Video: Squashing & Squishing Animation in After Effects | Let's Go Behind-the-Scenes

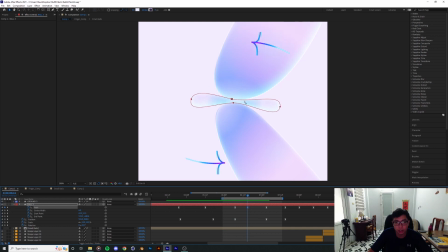that's why i added this keyframe over here uh yeah and the rest uh the rest of the video is just me going back and forth off with the motions
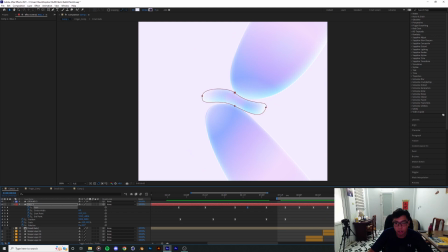stuff like that by copying the keyframe and then scrunching them down making sure there's less gaps between them reversing all the all the motion
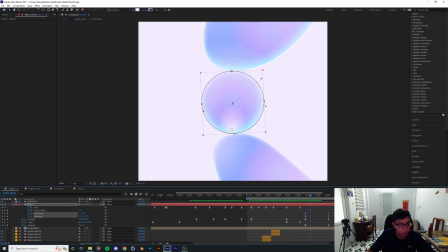that I had in the beginning all the gradients all the start point end points position scale rotations stuff like
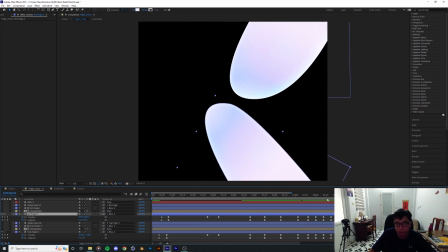that you're you're kind of seeing that the fingers I kind of kind of have the fingers in a
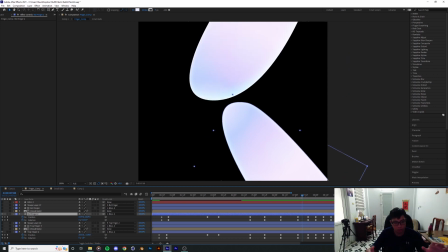different composition but I didn't didn't start out like this how I started out was that
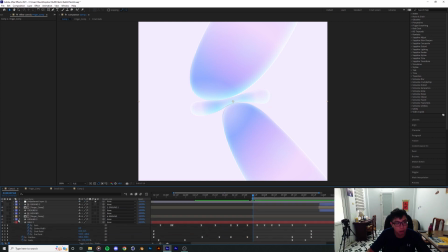I had the fingers and the ball in the same composition with you which is this one and then I animate them together to create this motion
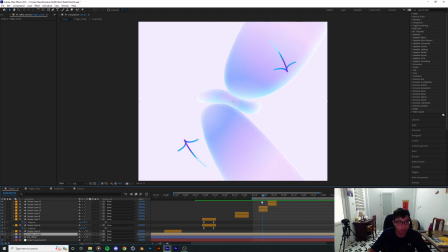and only after I'm finished with all the animation do I put all the fingers into their own composition because i sort of want the shadows the shadows of the little balls on them and i don't want to complicate the composition too much now we get to the uh
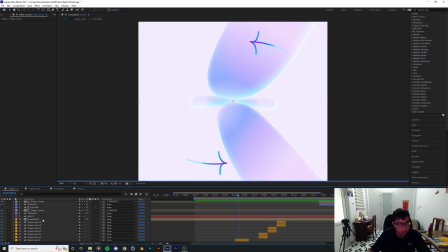to the small balls which is the most um gpu intensive part of this project um these small balls are pretty straightforward they are they
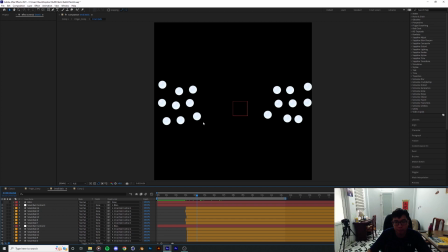are 18 shape balls created using the ellipse tool and I separate them into groups so you know the outside balls are gonna be one group and they're connected with this
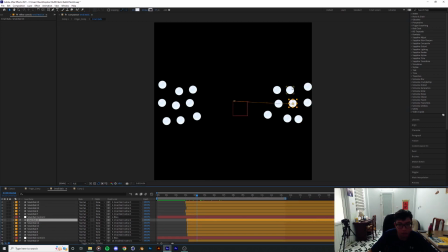null and the you know the second the second row balls over here are gonna be one group of their own and they're connected to this and all and the same goes with the groups of balls on the inside.
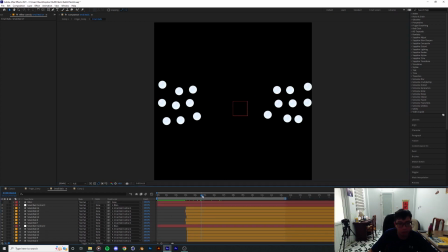The reason why I did that was because I wanted these balls to rotate along with the motion of the fingers because I want them to rotate but at certain different points between each other.
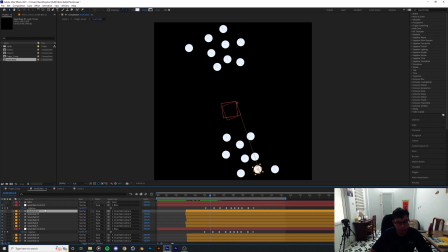So now you can see these balls are moving around a little bit and that's that's mostly due to the wiggle expression that I put in the position properties of each of the ball.
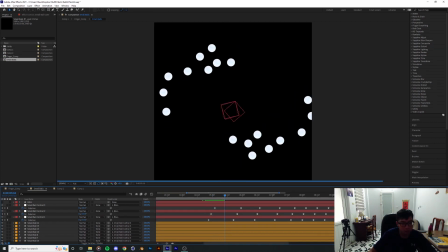So each of the nulls have the same rotations properties, the same rotation keyframes.
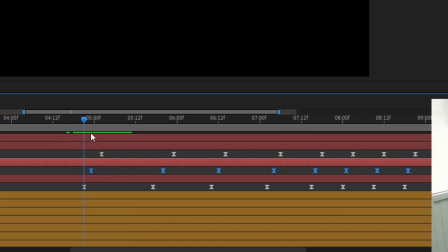The only difference is that they're offset by a couple frames.
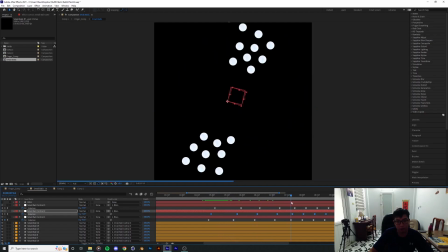When they rotate around, they're gonna have a little bit of offset between them just to make it look more interesting. And this all this timing of the animation actually happened before I pre-comp this
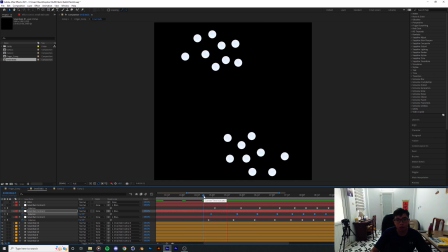so you know they're all happening in the same competition before I comp
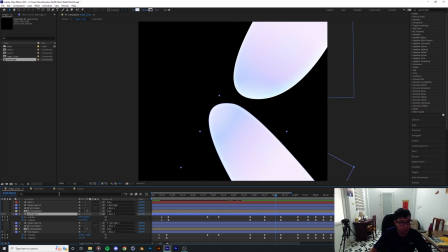this in at the separate comp and then I added the echo effect
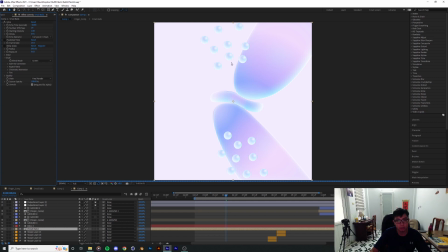to sort of spicing up a little bit and this happens way after everything is done because it takes quite a while to render as you can see here I'm gonna get to a frame where it's most
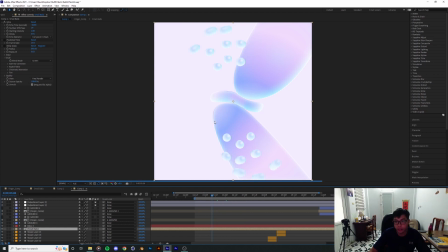visible it's starting to show up a little bit over here look
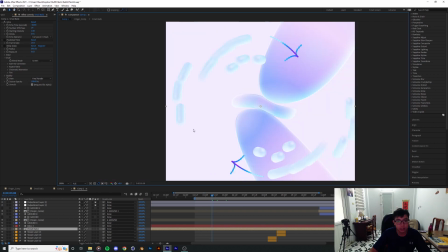it looks looks kind of interesting and I like the echo effect it gives you a
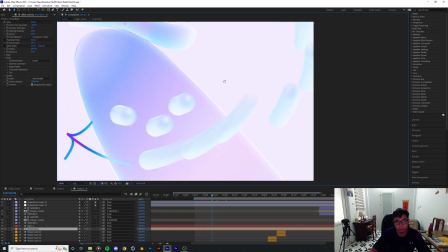lot of a lot of variety between the motion but with
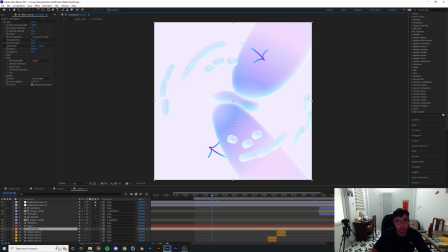pretty intensive GPU usage and also it was poster it's time
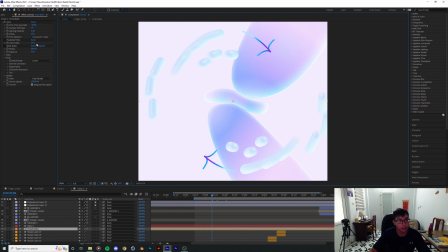to get it down get frame rate of the ball only the frame rate of the ball down to 15 frames per second uh just you know animating and just experimenting with the style a little bit so here's how it looks like
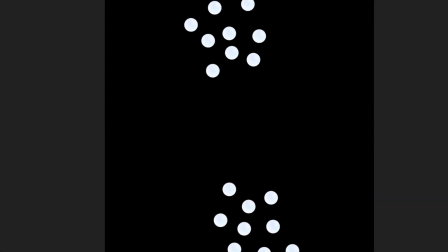uh in 24 frames per second which is the uh fps of the entire
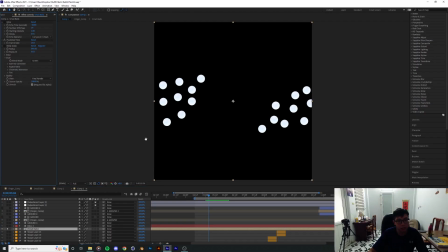composition and now when you have posterized that down to 15 per second now it
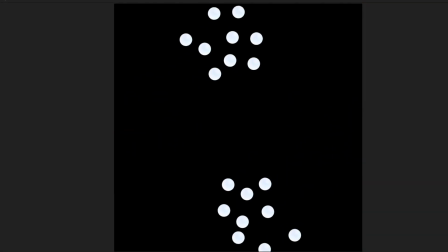looks like it's more of a classic animation
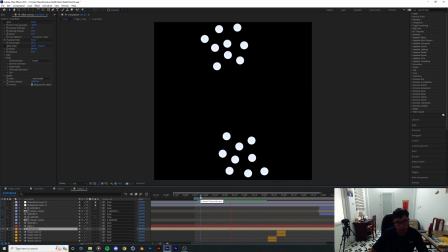which is like a totally different style from what we had in the background and
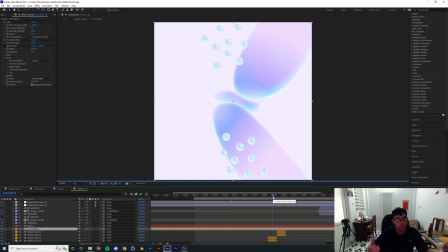I think that's you know that's just a good plan of styles there and I had it also added a deep glow as well to make those ball sense out a little bit and you know I gotta make sure to do all this after I've done with
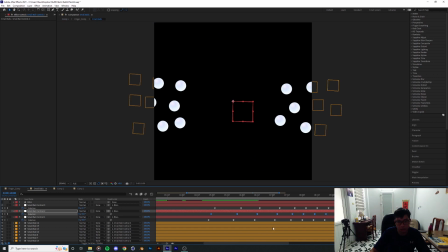all the animation because they're they're gonna take a while to render
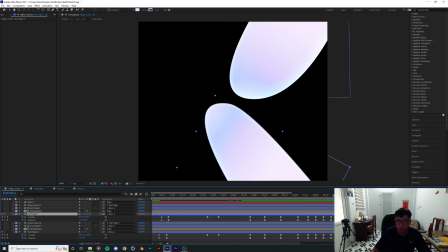so yeah that's pretty much it about this
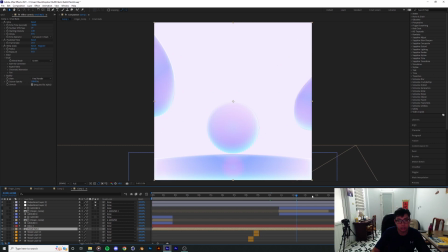project of mine you want to see it in full you can check it out on Instagram and I'm gonna like a leave a link down below and yeah catch you in the next one thank you so much for watching